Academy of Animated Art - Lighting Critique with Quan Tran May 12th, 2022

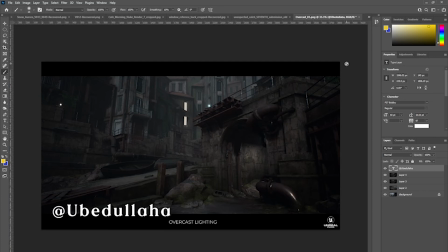[20:47]
Ubed Ubedallah Ubedallah. Sorry, I've completely got your name wrong.
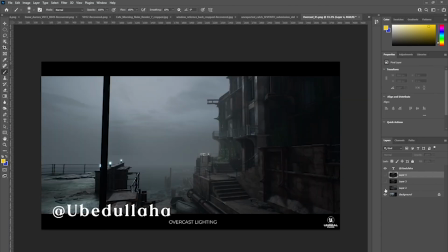[20:53]
Um, these are, these are looking great. I see you're using Unreal Engine, which I love.
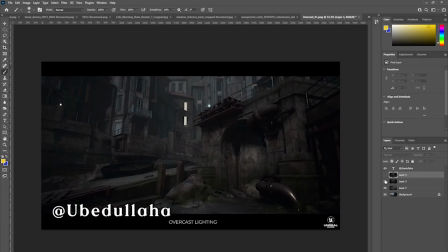[21:02]
I love using Unreal because it gets you um, into a really good place very quickly.
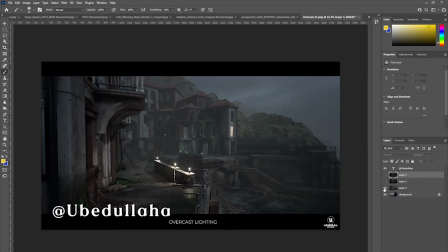[21:09]
Um, and I see you've got some sort of a kind of a foggy overcast setting here.
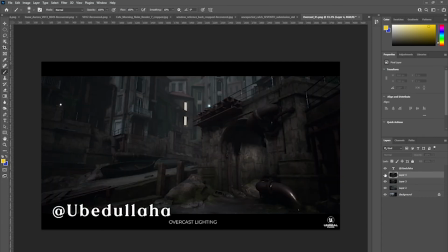[21:16]
Um, and that's, looking very moody and atmospheric.
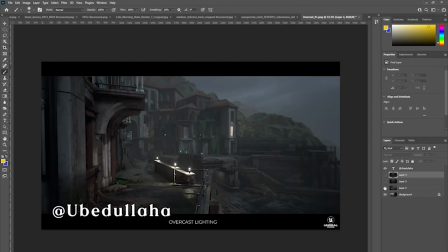[21:22]
I would encourage you to maybe
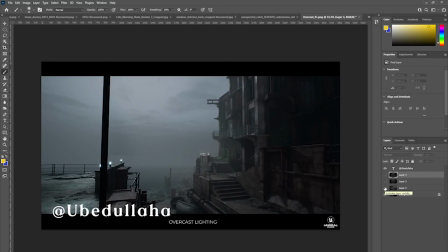[21:26]
think about punching in a little bit of contrast in amongst
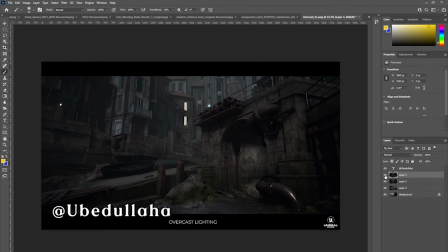[21:33]
the um, the overcast sort of lighting, that sort of very flat sort of lighting.
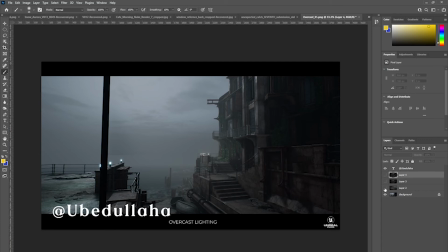[21:39]
I know it's intentional,
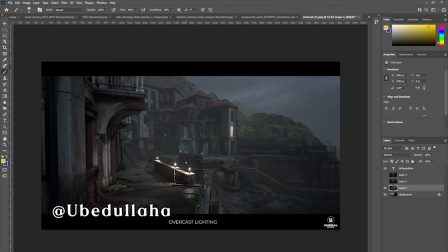[21:42]
but I'm wondering what I really like about this one is that there is a little bit of contrast here, and I really love this light.
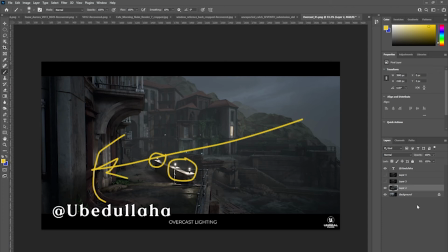[21:56]
Um, I'm guessing it's some sort of light source that's either got a gobo or is it's a sort of a um, like a spotlight of some sort. So I'm really liking what you did with that.
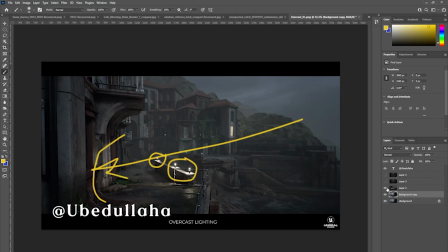[22:14]
Um, and
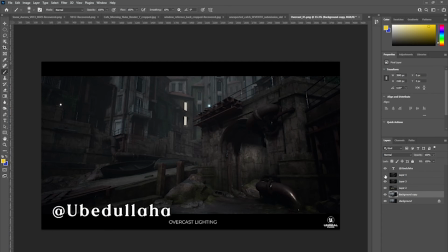[22:20]
yeah, so just try introducing with each of these images some kind of um, just pick one point in the scene where you want to maybe bring up the contrast a little bit.
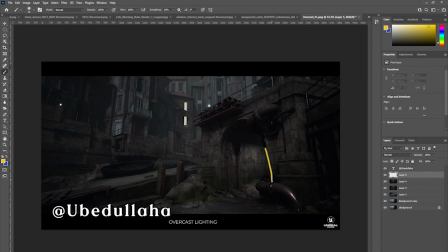[22:38]
Like with this one, the obvious one would be maybe a light source coming from, within inside here and coming out. What does it do to the environments here?
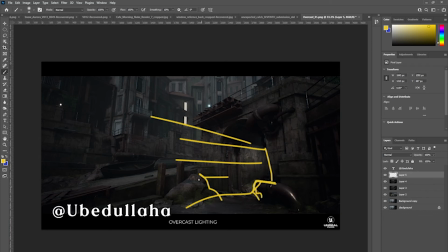[22:51]
Does it kind of etch out like a nice rim on the rocks and this kind of tube pipe here? And does it wash? Is it strong enough to wash over these areas here and warm it up?
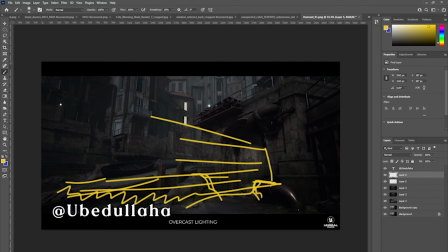[23:09]
And I guess it's up to you as to how much how much contrast you want to bring in. But I'd encourage you to at least consider, a little bit.
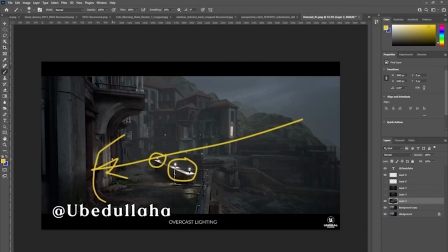[23:28]
Yeah, I love this light. I'd say um, bring it up by, even like half a stop to a stop, just so we have,
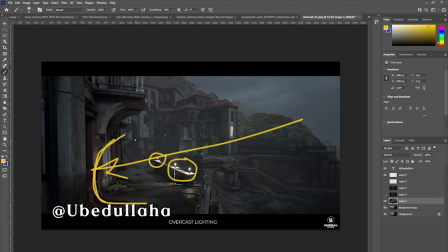[23:41]
that sort of scallop shaped lights, um, focusing attention on this area here. And maybe the others can stay as they are and recede, just to get some background, foreground contrast going.
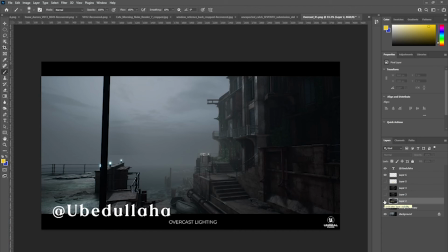[24:04]
And with this one here, it's feeling very moody and mysterious. Um, I'd say again, pick maybe try and think about how you would add a bit of contrast. Maybe try,
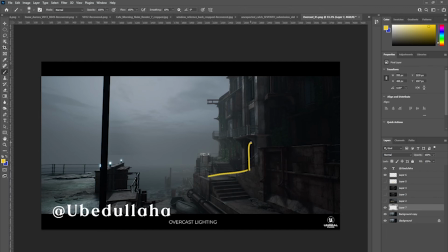[24:22]
maybe this door is open and then there's a light that washes out, like a warmish light that washes out like that. And so you get this, these areas here lit up.
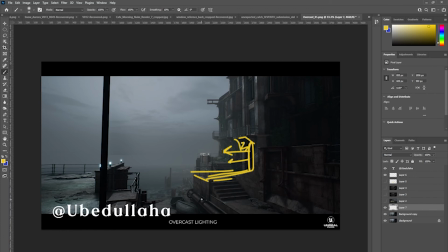[24:37]
This gets lit up, and these these areas here perhaps get lit up.